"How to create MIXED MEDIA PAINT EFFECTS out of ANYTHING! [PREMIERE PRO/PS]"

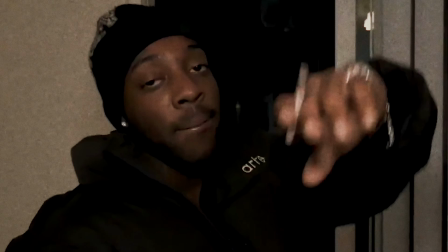0:00 In today's video, we're gonna be going over how to get this mixed media look 100% digitally.
Knock me off my square.
Look at that. Brent Faiyaz always has some of the most fire music videos, in my opinion. I really like the aesthetic of like the mixed media.
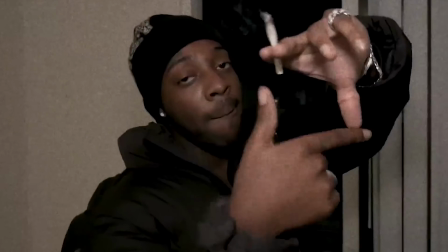0:11 So we're gonna be recreating this effect in the Price of Fame music video, but with our own twist on it and obviously 100% digitally. I'll have all the assets that I use in this video linked in the description, like the paper textures, the brushes that I use for Photoshop, some of the presets, and just everything else that I'm using in this video will all be linked in the description. You don't have to use those assets. You can use whatever ones you like, but if you do wanna support the channel, get some really high quality stuff, I'll have them all linked down below. There's still gonna be plenty of techniques that you can take away from this video, even if you don't have any of the things linked in the description.
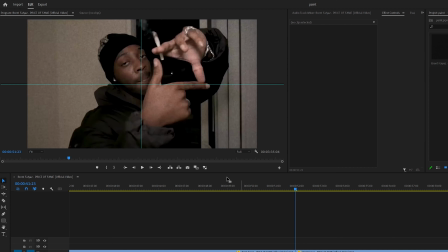0:37 You guys could do me a favor real quick, drop a like on the video, and let's get into the breakdown. So in Premiere Pro, go to the start of a clip you want to transition into and take a screenshot of that. After that, open up your screenshot in Photoshop. For this effect, Brent Faiyaz is kind of going like this. So we're going to have a photo in the inside, kind of how they did in the actual music video itself. But if your subject isn't doing something like that, you can always do their eyes, face. You can mask out really whatever you want in the actual picture and do the effect there.
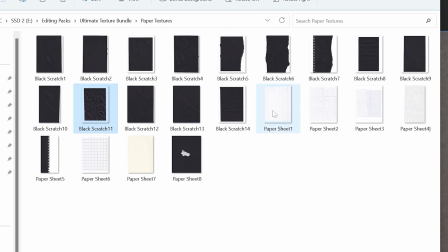0:59 So starting off, to make it look a little bit more like mixed media, I'm opening up my ultimate texture bundle and dragging on a paper texture.
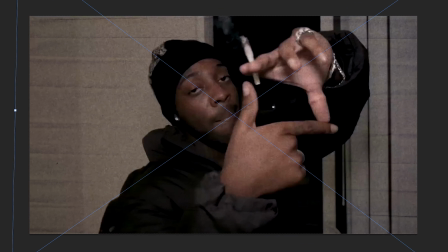1:04 I went with this white one and turned it to linear burn. That way it just has like these little lines throughout and just has a little bit of that paper texture on there.
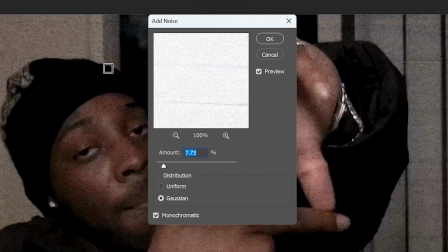1:11 I then added a little bit of grain and played with the curves and made a clipping mask just over that paper texture.
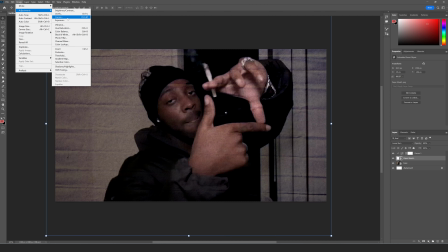1:15 That way it's a little bit more noticeable in our footage. And then also I desaturated everything because there was some blue hue coming through. The first frame in this effect is going to take the most time, and then all the other ones following will be a lot quicker because you already have everything all set up.
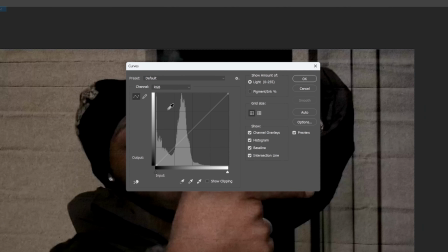1:27 I changed the curves on that base image just to get a slightly different look, a little bit more bright, and kind of faded out the blacks.
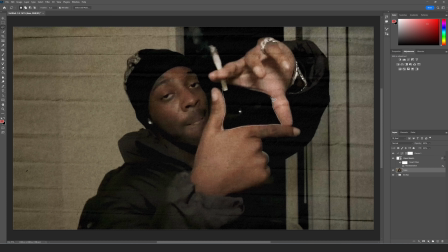1:33 And then to get that window through his hands, I used the lasso tool and changed the feather to zero, and then just deleted the selection once I made it.
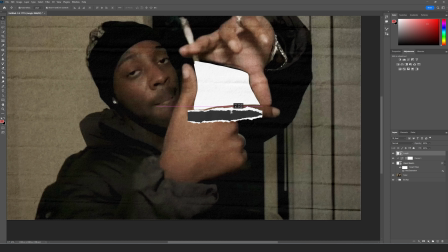1:39 And then back in the ultimate texture bundle, the paper rips and folds pack, I brought on one of these long rips. That way we can kind of just have a paper rip around the outside of his hands.
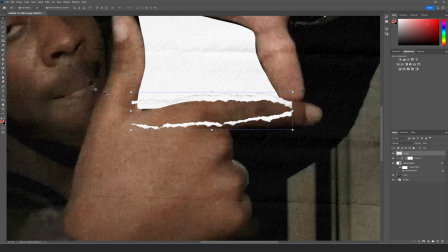1:47 That way it looks a little bit more like paper texture. I used the magic eraser to erase the inside and then just cut out the bottom part of that rip.
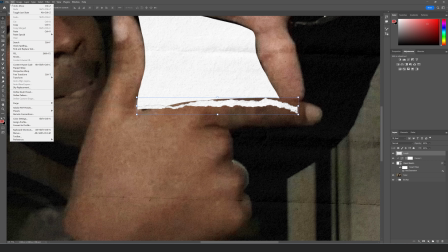1:54 And now we're going to use the puppet warp tool just to bend around his hands. Make sure to add a decent amount of points.
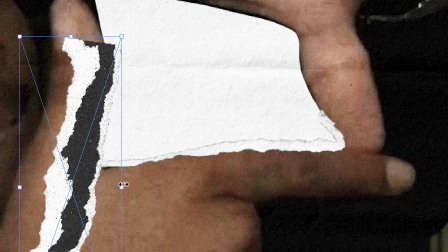1:58 That way you can control the paper rip completely, and then go ahead and bring in however many you need just to fill out the outline of whatever you're doing.
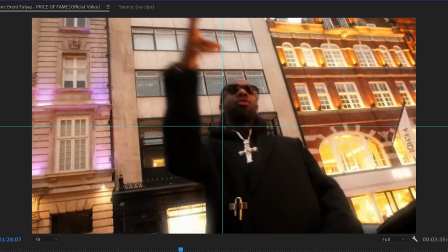2:04 Once that's done, we need to find something to put in the inside of that frame. So I went back into Premiere Pro and found this clip and then just split it every three frames.
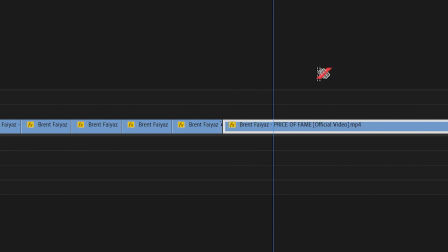2:11 That way I can just visually see three frames at a time really easily. And then I just took a screenshot every three frames.
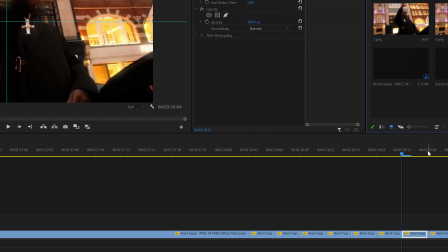2:16 I went ahead and took 8 screenshots. That way this effect is going to last 8 frames, and then make sure to drag them in all at the same time.
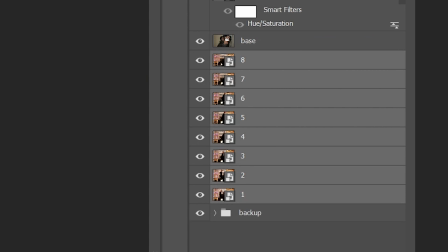2:21 You might have to press enter a few times, highlight them all and scale them to the right size all together.
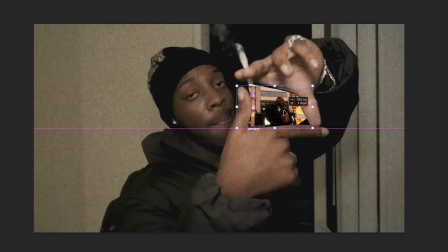2:26 That way you don't have to worry about scaling them later, because if you do it all at once, then they're going to all be the exact same size.
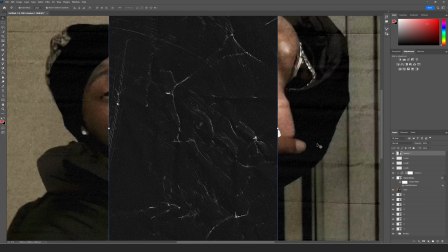2:30 From the ultimate texture bundle V2, I brought on a paper texture. That way it can go over all those screenshots inside of the frame.
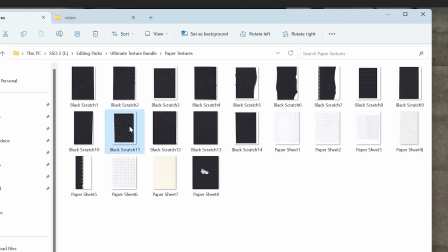2:35 Turn the blending mode to screen and then played around with the curves a little bit. I kind of felt like that background layer was just lacking a little bit more of that like mixed media look.
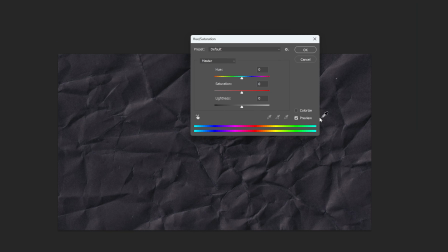2:42 So I brought on another paper texture and then desaturated it and turned it to screen.
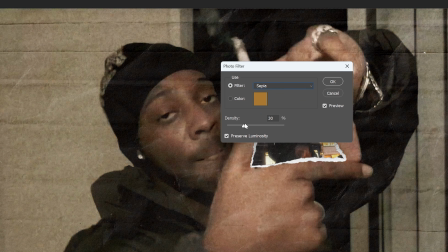2:46 I went ahead and also added a photo filter, the sepia one, just to that background base image, just to give it a little bit more of like that mixed media kind of look.
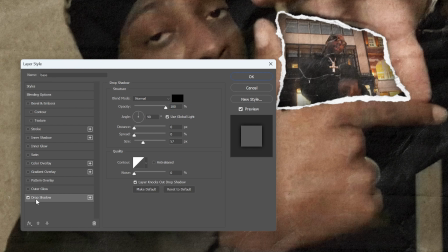2:52 And then on that base layer, to add a little bit of depth, I added a drop shadow and just turned on the noise a little bit. That way it looks like there's a little bit of depth between that frame and then those little small screenshots inside.
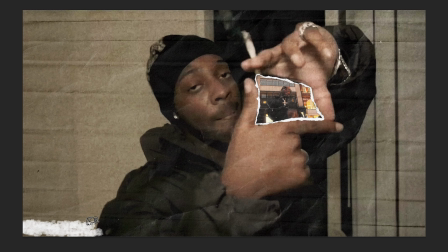3:01 And then I went ahead and made a new layer, and then on that layer just used a paintbrush to kind of have this white paper paint effect.
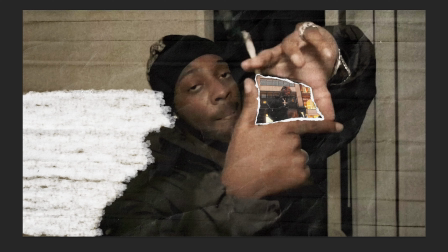3:07 I turned the flow down to 50%, and just like everything else in this video, I'll have it linked in the description. The brush I'm using is free for all Adobe users.
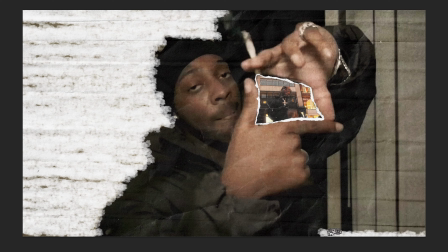3:13 It's linked on the website, but I also have it linked down in the description. And the technique I did with this one is I just did horizontal lines one at a time instead of scribbling back and forth.
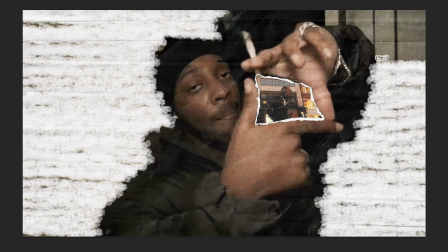3:20 I feel like it gave the best look. And then I did that on everywhere besides Brent for the right and left side.
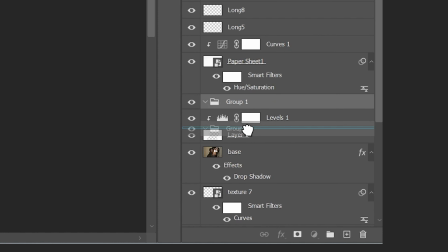3:25 I then put that layer of the white paint inside of a group and added levels to it and just brought down the highlights a little bit. That way it looked a little bit more grungy. And the reason I put it in a group is because we're going to be using a different paint layer for each of the 8 frames.
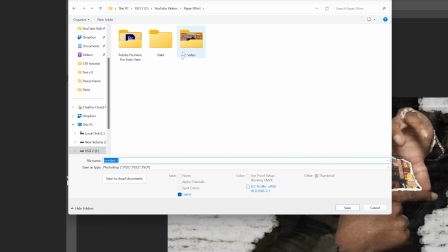3:37 So to be a little bit more efficient with this effect, if you press Control, Alt, and S at the same time, it'll pop up the save window. Turn that to a PNG or JPEG of your choice. And then I would suggest putting that in a folder called like paint effects or something and naming them 1 through 8.
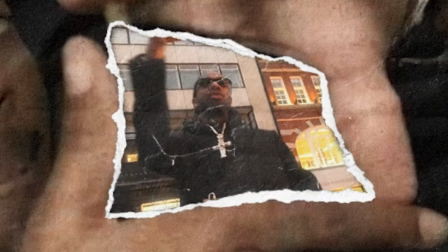3:49 So after you've saved that, go ahead and turn on that second image. That way you see the second frame in the effect.
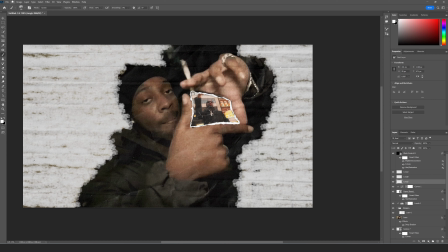3:54 And then you don't have to do this, but if you want the effect to look a little bit better, I'm gonna use the puppet warp tool on this outline again.
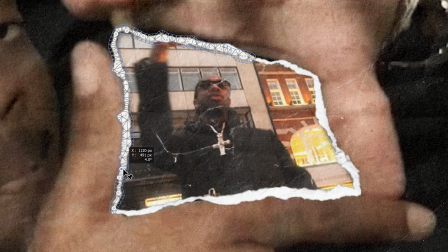3:59 That way it kind of just moves and has a little bit more dynamic to it. Again, you don't really have to do this. It takes a little bit more time, but it will make the effect look better.
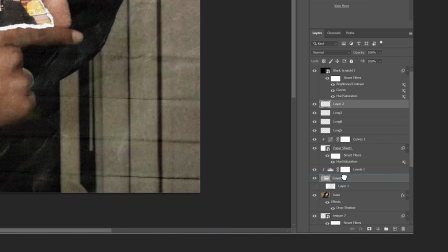4:06 And then let's go ahead and turn off that paint layer, make a new layer, drag that into the group right above that first paint layer, and do the same process.
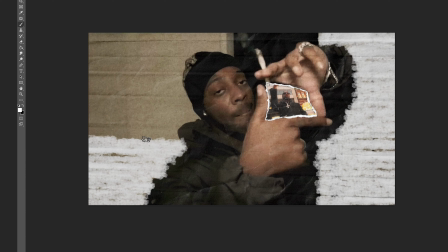4:12 The reason we're recreating that paint layer is just to have a little bit of movement. It's going to look a lot more realistic and just better in my opinion.
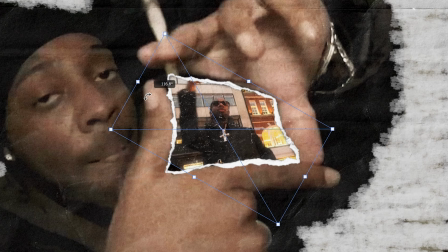4:18 I'd also suggest moving around the paper texture layers. That way there's a little bit movement in that paper texture, not only inside the frame, but the ones over the overall image as well.
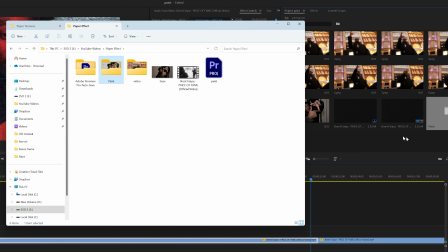4:25 And now you can go through and do that process for all of your frames. So then once you've saved all your frames, you're going to want to go to that original starting clip and then drag the 8th one there.
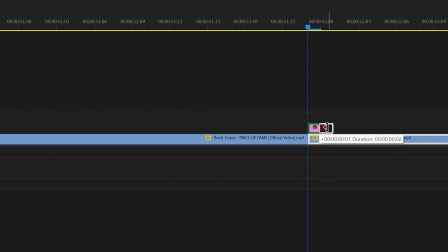4:32 And then I just went backwards, making each picture last 2 frames long, That way the whole transition is 16 frames long. You can play around with the duration to see what you like more. I found that I like the way that 2 frames looks, but you guys can do however many frames you want.
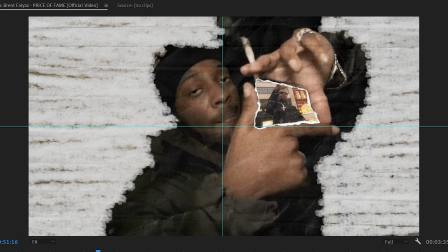4:44 So when you play that, it's already starting to look like a mixed media effect, but there's a little bit more that we can do to sauce it up to make it feel a lot more whole.
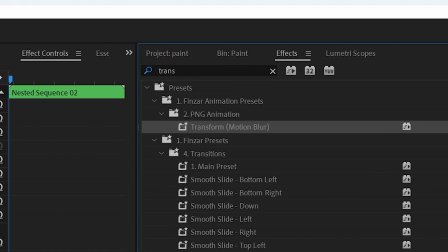4:49 Starting off, just nest all the images and the video clip together and then drag on transform. And then inside that transform, change your shutter angle to whatever you like. I had 360 here, but I actually went back later and changed it to 100. I just thought there was a little bit too much blur.
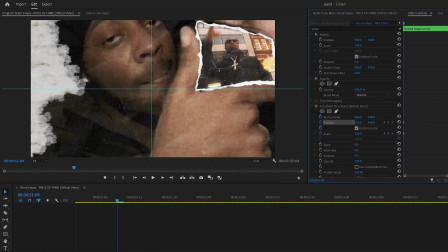5:01 And then I keyframed the position and scale to be kind of zoomed in on that frame. And then went 16 frames forward and zoomed out a decent amount, but not all the way.
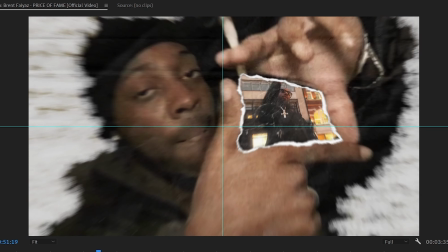5:08 And then I went to the end of the whole entire clip and then zoomed out all the way. That way the majority of the movements in those first 16 frames, but not all of it, it actually continues to zoom out throughout the course of the clip. After that, I made an adjustment layer last 6 frames over everything. And then from Tiny Tape's Fast Movement V3 pack, I brought on the shake transition with flash just to have a little bit of transition in.
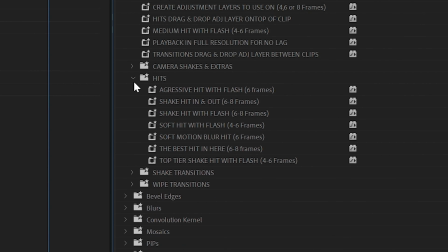5:25 And then I made another adjustment layer last 6 frames, right where that picture frame kind of ends, and then brought on the aggressive hit with a flash also from that Fast Movement V3 pack.
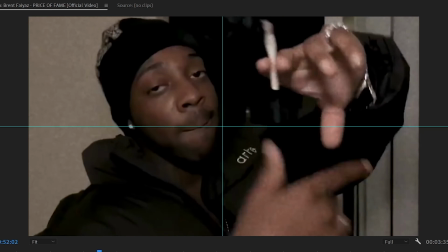5:33 If you're interested in those presets, I'll have them linked in the description with everything else. Now the effects starting to come together, I'm gonna add dehancer on that overall nested layer, turn the halation,
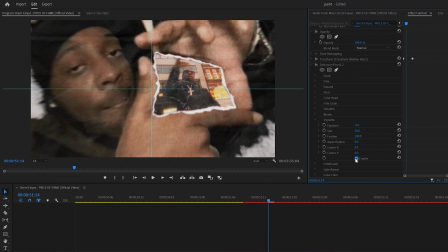5:41 some film grain, and then some vignette, just to give it a little bit more of like that mixed media grungy look.
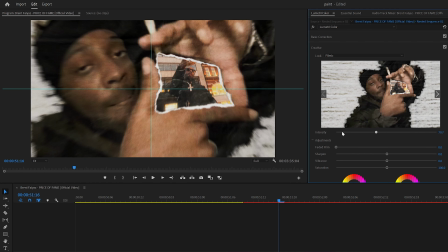5:45 I also brought on my filmic LUT, again, just making it feel a little bit more like mixed media, grungy, and everything.
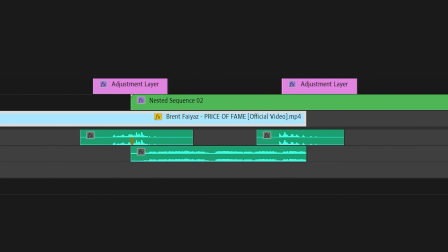5:50 And then finally, I finished everything off with 2 camera sound effects and a marker sound effect during the painting sequence.
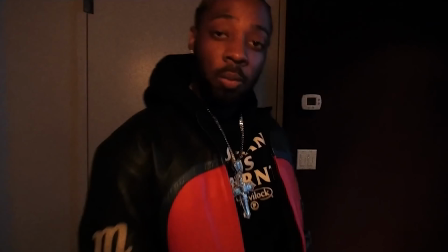5:55 That's pretty much all I got for you guys in this tutorial. Hopefully you enjoyed. I really like this aesthetic and style of effects.
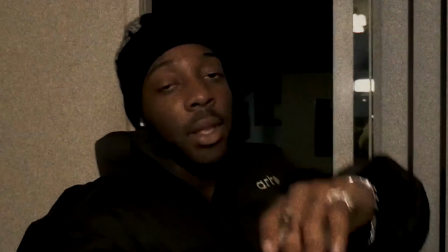5:59 It's always been something that I've been interested in. If you go on my channel way back to the beginning of all my tutorials, I've always been doing this style, so it's something that I really like. And that's why I made the Ultimate Texture Bundle V1 and V2. And because of that, I'm currently working on the Ultimate Texture Bundle V3. It's gonna be similar to the V1 and V2, but there's gonna be a lot more options, a lot more pre-done stuff for you. That way it just saves you a bunch of time and a lot more customizability. If you made it all the way to the end, I really do appreciate you. If you haven't already, drop a like on the video. If you're not subscribed, be sure to be subscribed because I'm uploading a video every single day of this whole entire month. Everything that I used in this video, from the paper textures to the brushes to the sound effects, presets, LUTs, everything will be linked in the description if you're interested. But like I said at the beginning of the video, if you have your own paper textures, your own sound effects, your own presets, whatever you really want, feel free to use them. You can use the same techniques that I used in this video and apply them to your video. But if you don't have those things already and you want to support the channel, you want some high quality assets, I'd highly recommend everything that I used in this video. That's all I got for you guys in this one. I'll see you tomorrow. Peace.